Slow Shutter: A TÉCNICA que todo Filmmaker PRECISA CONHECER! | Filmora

erro pode virar um grande acerto. Com os anos, ele vira uma tendência e acaba sendo desejado por muitos profissionais.
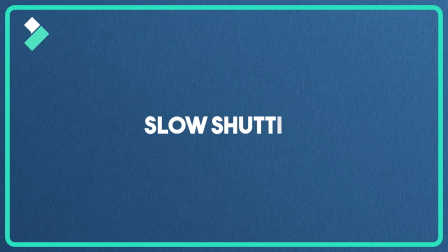0:07 É exatamente assim que a técnica slow shutter, ou também conhecida como longa exposição, foi criada.
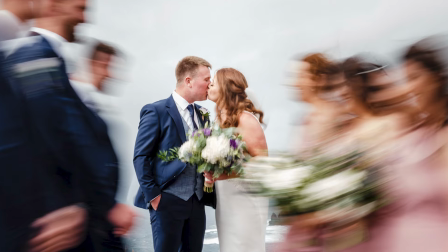0:13 Sabe aquele borrão na imagem da sua câmera? É exatamente isso. Vem comigo depois da vinheta que eu vou te mostrar algumas formas criativas de usar ele na sua produção, mesmo que você não tenha uma câmera no momento.
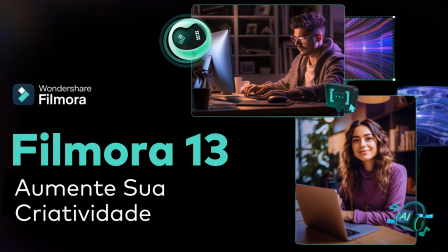Galera, para esse tutorial eu vou utilizar o Filmora 13.
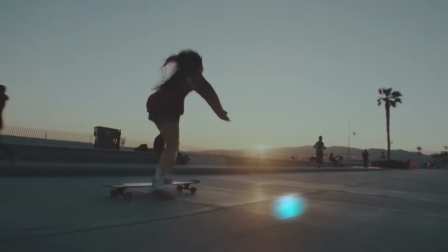0:33 Se você ainda não tem ele no seu computador, eu recomendo que você baixe e teste, porque ele tem muita coisa poderosa nesse software.
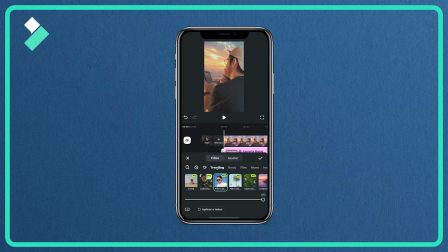0:41 Ou até você pode baixar a versão mobile e testar aí no seu celular. Bom, vamos lá. Para você entender melhor esse efeito, é necessário que você entenda a lógica por trás dele.
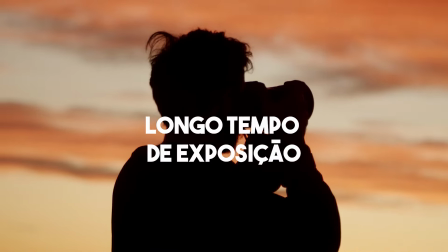0:51 O slow shutter é uma técnica de fotografia que envolve o uso de tempos de exposição longos para capturar algumas imagens. Para não ficar tão complexa essa explicação, basicamente a sua câmera ou o seu celular, ele tem uma janela chamada obturador. Você consegue ativar essa janela para abrir e fechar bem rápido ou mais devagar. E aí você concorda comigo que quanto mais devagar a janela abrir, mais tempo a luz vai entrar?
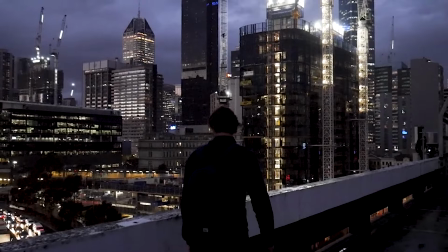1:16 Quanto mais rápido fechar, menos luz vai entrar. Ou seja, a gente vai ter imagens muito mais nítidas.
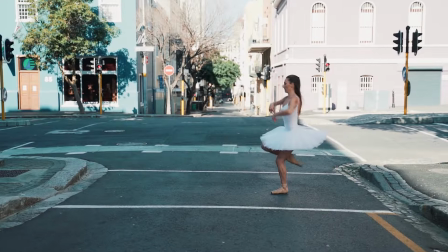1:24 Você pode usar velocidades maiores para fotografar alguém pulando, algum esporte e etc. Já quando a gente tem a janela mais devagar, a gente vai ter imagens com aquele desfoque nas coisas que estão em movimento.
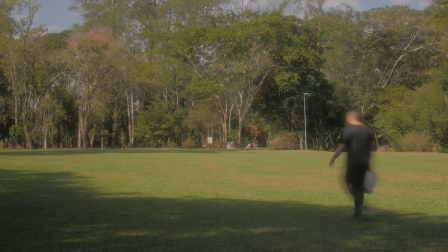1:37 Então, na prática, tudo que tiver muito movimento vai ficar com muito borrão.
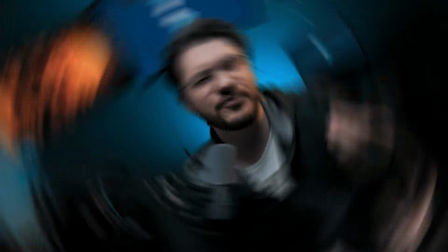1:42 Por esse motivo, esse é um efeito muito conhecido por vídeos mais artísticos e conceituais,
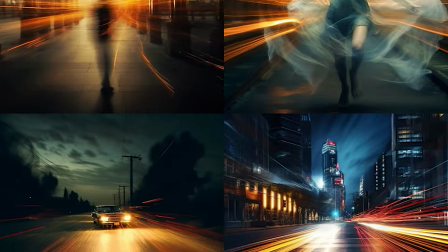1:47 fazendo com que cenas comuns pareçam quase que surreais.
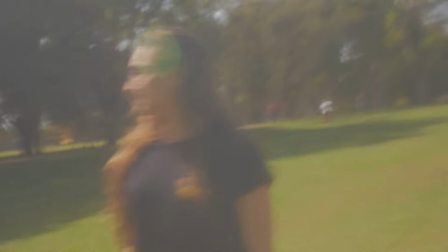1:51 A gente pode utilizar bastante para transmitir um sentimento de fluidez, de confusão ou até de passagem do tempo.
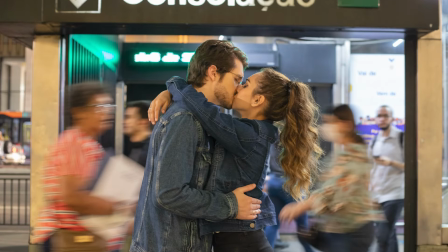1:58 E hoje em dia eu tenho visto muitos filmmakers utilizando essa técnica em casamentos, ensaios, dando exatamente esse efeito mais conceitual. Mas agora que você já entendeu a teoria, que é muito importante, vamos agora na prática.
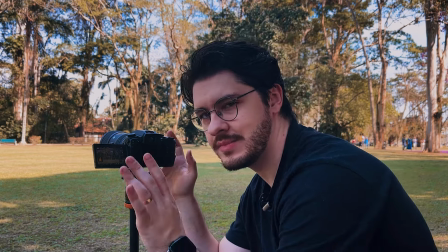2:12 Bom, galera, estamos aqui agora com a câmera nesse ambiente aqui, bem iluminado.
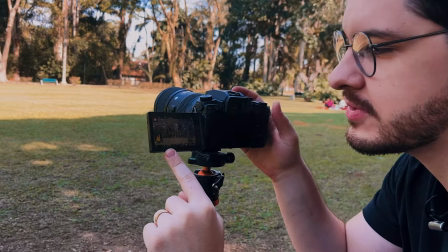2:19 Se vocês olharem aqui, ó, aqui perto, a gente está com o obturador em 4000.
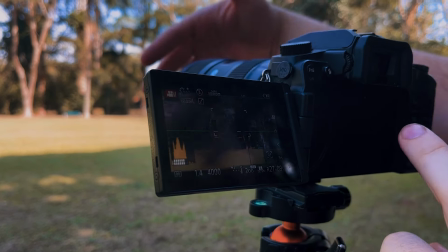2:24 Então, o tanto de luz que está entrando na câmera é pouca luz até, porque ele está muito rápido, né?
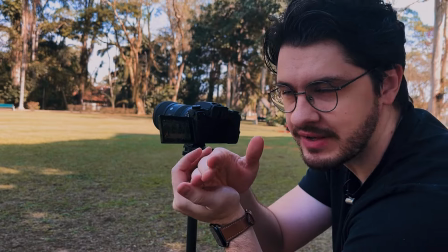2:32 Então, a janela que a gente falou está muito rápida, entra pouca luz.
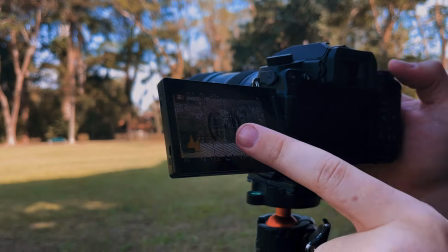2:37 Se eu começar a deixar ele mais devagar, ó, a gente vai começar a ter uma imagem com mais desfoque, ela vai ficar mais borrada.
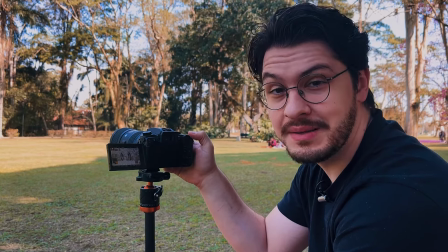2:46 Só que automaticamente, quando eu começo a abrir mais essa janela, mais luz está entrando,
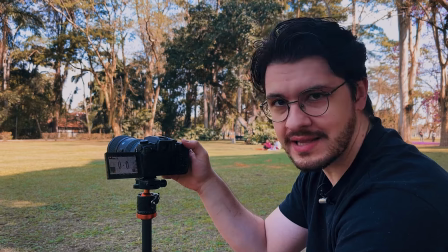2:52 então agora a gente vai ter uma imagem muito estourada. Essa é a imagem totalmente estourada, né?
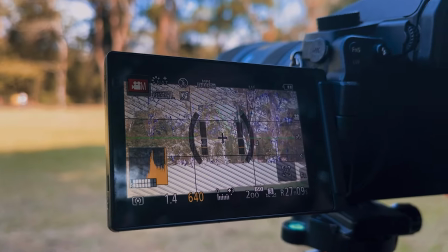2:59 Porque a gente está com muita luz entrando. Eu poderia fechar o diafragma também da lente, mas aqui nesse caso eu vou colocar o filtro,
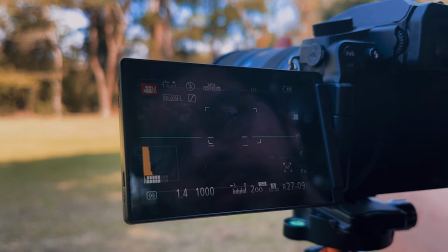3:08 que vai ajudar a ter uma imagem mais correta.
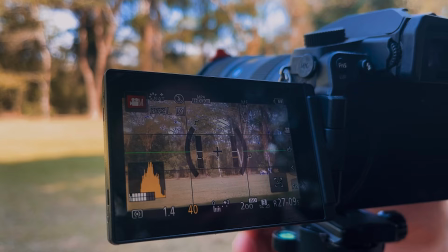3:12 Agora eu posso abrir até mais, ó, e a gente tem agora uma imagem correta, está estourando um pouquinho lá atrás,
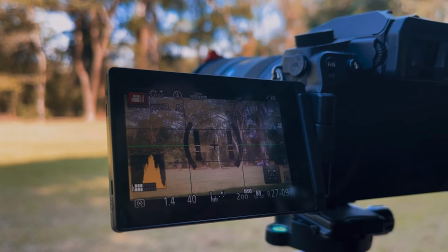3:17 só que a gente vai ter agora o famoso desfoque.
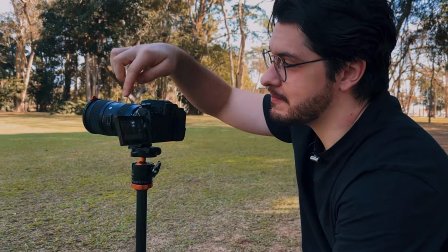3:21 Olha aqui, agora eu vou fechar o diafragma também, que aí a gente vai conseguir ter menos luz entrando na lente,
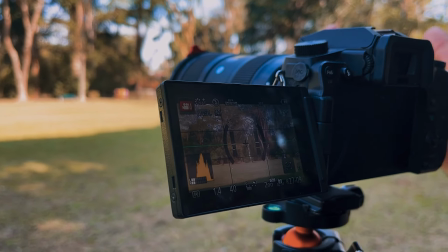3:29 só que o obturador a gente vai conseguir abrir muito mais. Então eu vou fechar ele bem, ó, tá bem escuro.
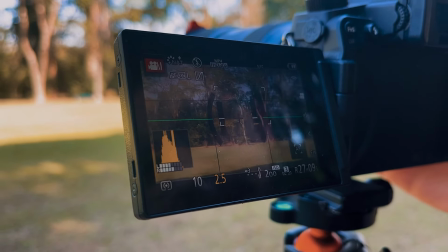3:35 Eu vou agora abrir mais, deixar mais rápido esse nosso obturador.
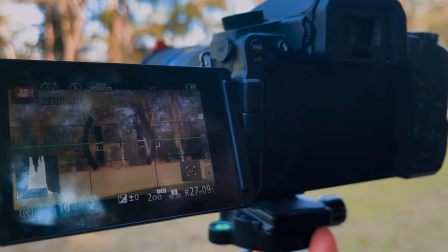3:40 Olha só como a nossa imagem vai ter esse borrão em cada movimento.
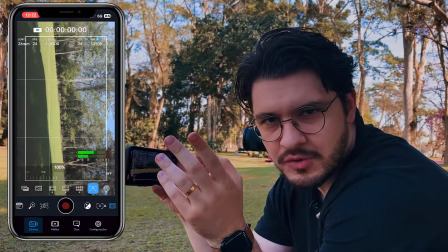3:47 É até um exagero, né? Agora só para mostrar para vocês com o celular.
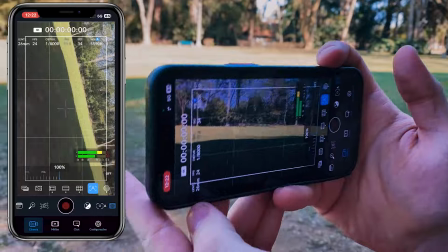3:52 Olha aqui, vem aqui perto. A gente tem a mesma coisa nesse aplicativo de celular.
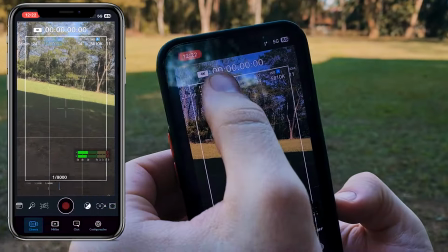3:58 A gente tem aqui, ó, o obturador, que está em 8000.
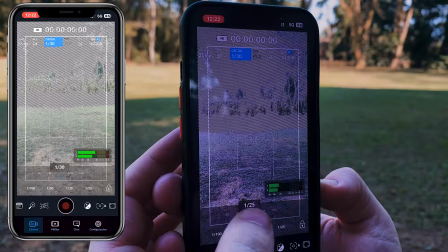4:01 Se a gente começar a diminuir também, ó, deixar uma velocidade mais lenta, a gente vai estourar do mesmo jeito.